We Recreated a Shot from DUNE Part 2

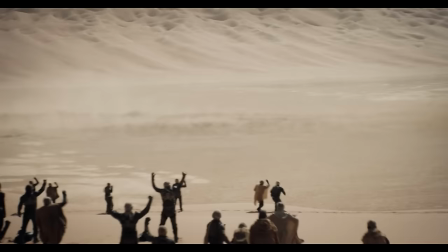0:11 Denis Villeneuve is a brilliant filmmaker.
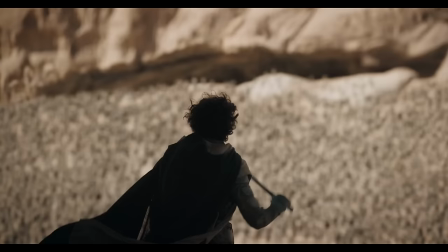0:14 Every film he makes gets better somehow, and Dune Part II, in my opinion, is his best yet, and easily one of the most jaw-dropping sci-fi films I have ever seen. So if you haven't seen it... Do it immediately. The entire film is wall-to-wall gorgeous with incredible visuals, including the one that we're recreating today, this one.
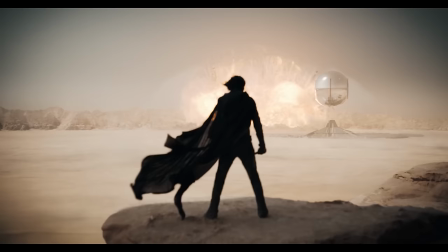0:32 He who can destroy a thing has the real control of it.
And here's ours.
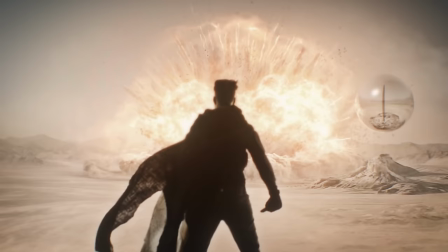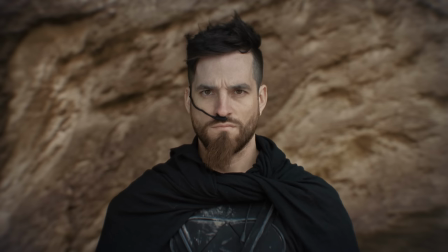0:43 this tutorial is a beefy boy so let's jump right in first thing we needed was our costume to get something solid would have cost us hundreds of
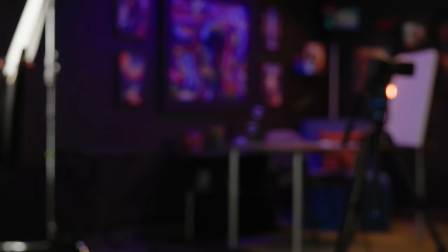0:51 dollars so instead we made our own to make the filth plug this cute little nosy thingy we got this 25 foot nasal cannula off of amazon
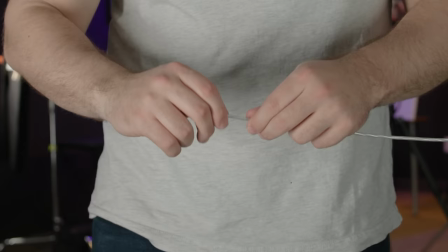0:58 for six bucks cut it to length and then we ran craft wire through it to keep it from sagging and to lock
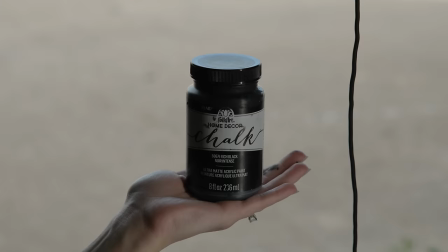1:04 it in the place that we wanted then we just painted it black with this chalk paint and bam what a cutie.
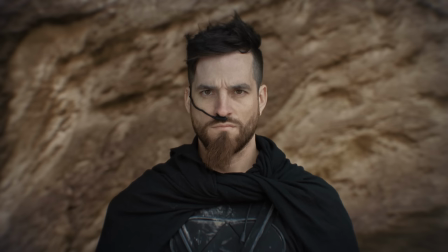1:10 Then with our chest piece, which obviously looks janky as f**k, but we knew we weren't going to be seeing much of the front side, so we didn't stress too much on that.
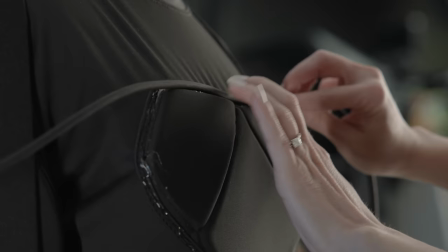1:19 But we got this padded shirt off of Amazon for about 30 bucks and used the excess tubing from
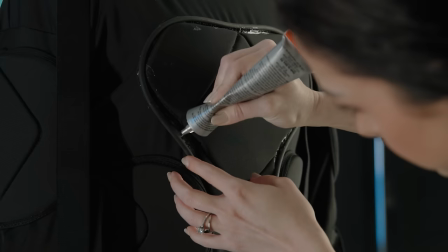1:24 the cannula to wrap around this piece here to make it look a little less terrible.
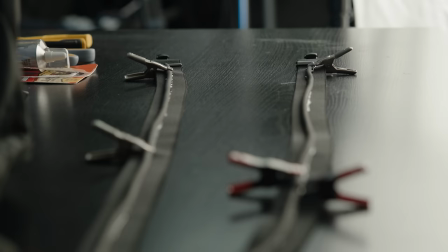1:29 Then we had these suspenders lying around, so we glued more of the tubing across that and layered that over the chest piece.
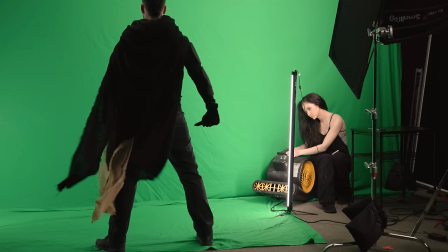1:35 Then for the cape hoodie piece, we have this black hood scarf that we cut up so that when we blew it with fan it would match the look of the movie then we put justin in front of a green screen turned the fan on and got our shot now moving into post the
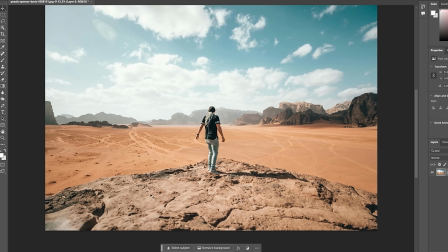1:47 first thing we're going to do is build out our landscape and we looked for some stock and found this image from pexels.com with similar elements we're going to alter this
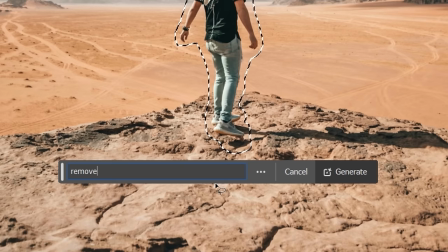1:55 a lot in photoshop though using generative fill so we'll select this person hit generate and get this weird little guy or these
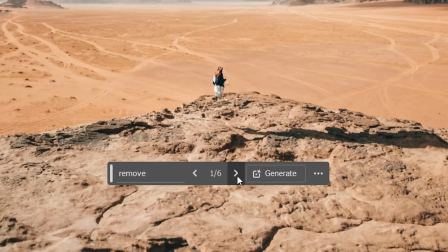2:03 tiny humans and we'll keep generating until we find a version we like.
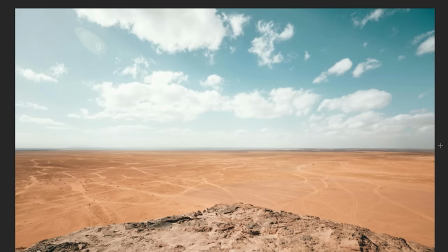2:07 Next, we'll remove their shadow, then this section on the ground since it lessens the sense of scale and distance, and then these mountains and clouds.
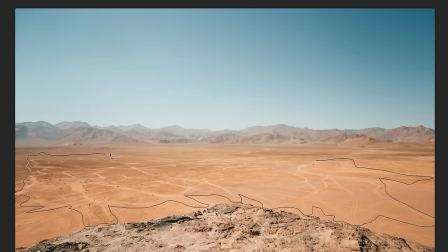2:16 For the distant mountains, we went through several until we were happy. Then these tracks in the ground are distracting, so we'll select and remove those.
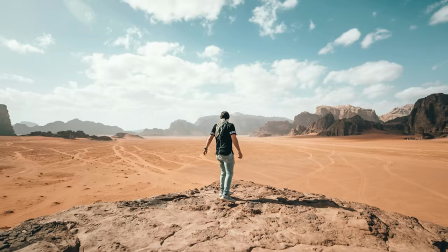2:23 And lastly, we'll adjust the shape of the foreground rock until we have this.
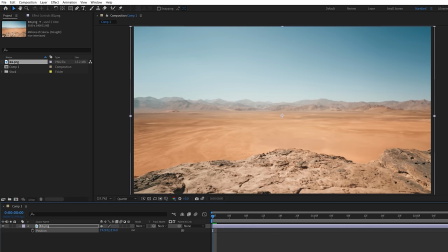2:27 Now we'll drop our image into our new 4K comp inside of After Effects, changing scale and reframing slightly.
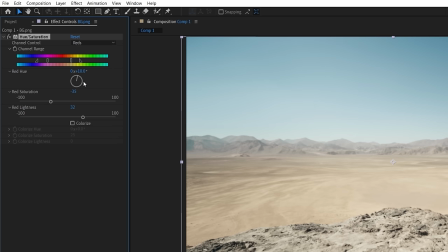2:34 Using a hue and saturation effect, we're going to go to the reds and expand the selection, shifting the hue, saturation, and brightness.
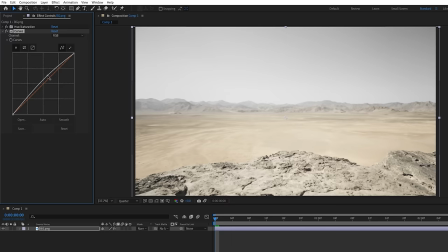2:42 Then do the same for the blues until we get a more muted version of the image.
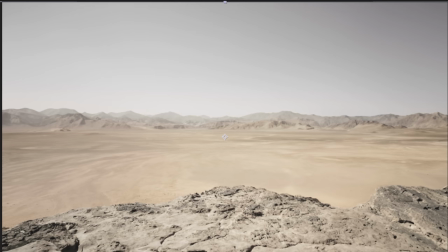2:46 Using feathered masks and curve effects, we're going to alter sections of the background, warming up the mountains, and lowering the contrast of the ground here.
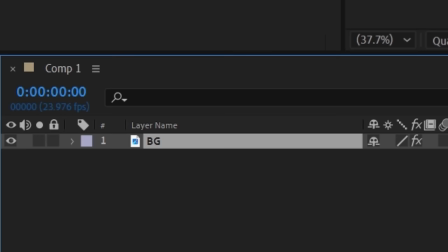2:54 Then with another curves on the whole image, we'll lower the brightness slightly.
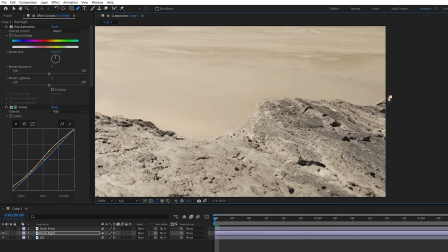2:58 Now duplicate the layer a couple of times, one for this rock section at the right, and another for the foreground rock, rotoing each of them before hiding the layers for now.
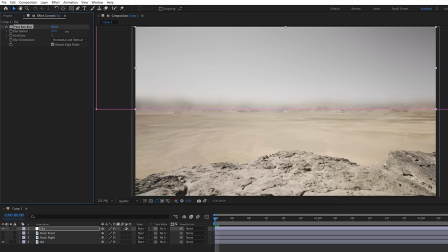3:07 On an adjustment layer, we'll draw a mask for the sky and tops of the mountains,
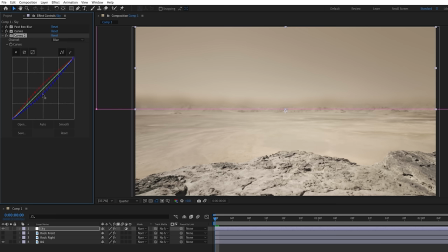3:11 increasing the feather and using a fast box blur with boosted radius, a curves to lower the highlights and lift the shadows,
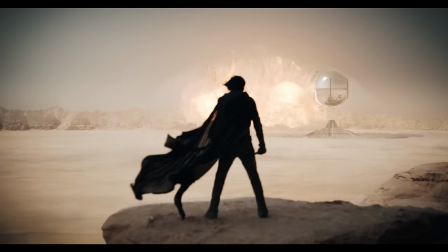3:19 and another curves to make it warmer. Then lower the layer opacity to give us a bit of a haze look.
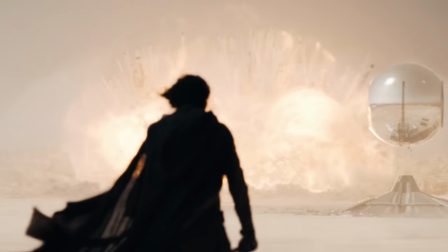3:25 For such a huge explosion like this,
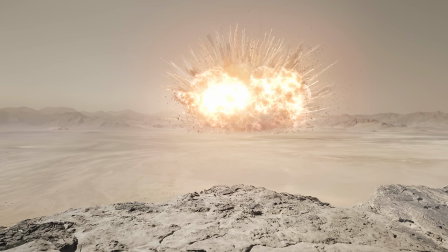3:27 we thought it would be best to build it up with multiple different stock assets and slow them down to fake the large sense of scale.
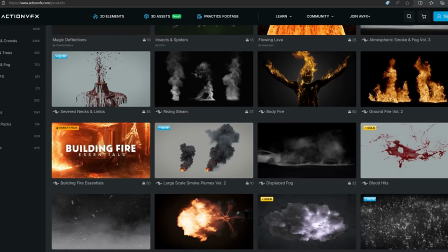3:34 And pretty much all of this stock that we're using is going to be from actionbfx.com.
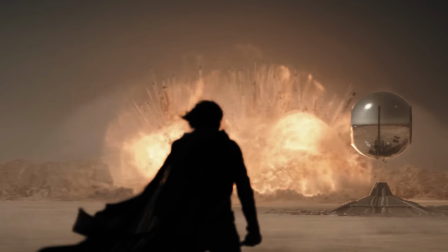3:39 And if we lower the exposure of the original image, we can see there are multiple elements at play.
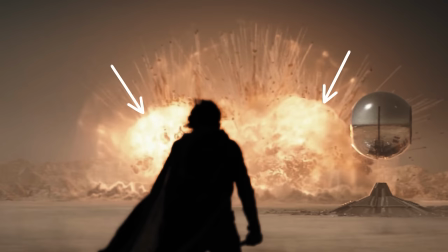3:45 Darker smoke bursts in the background, pieces of debris, bright smoke trails, a few fiery explosions,
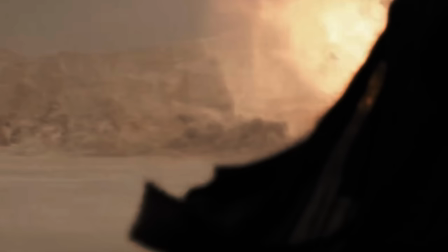3:51 and an expanding shockwave, a broader wave, and a dust wave lifting from the ground, which is the aspect we are gonna start with.
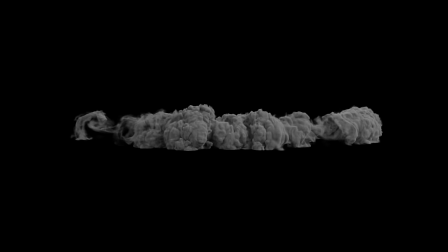3:58 Action VFX has these great dust wave simulation renders separated into different passes of the front, back, and ground shadow.
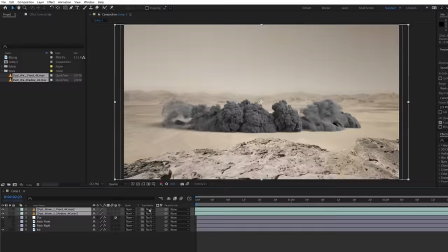4:05 So we'll download and drop the front and shadow assets at the top of our comp, then move it in the timeline so it's started before the shot begins.
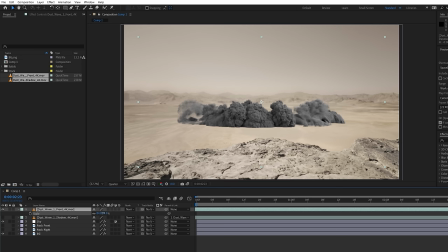4:14 Then hide the shadow for now and link it to the front layer.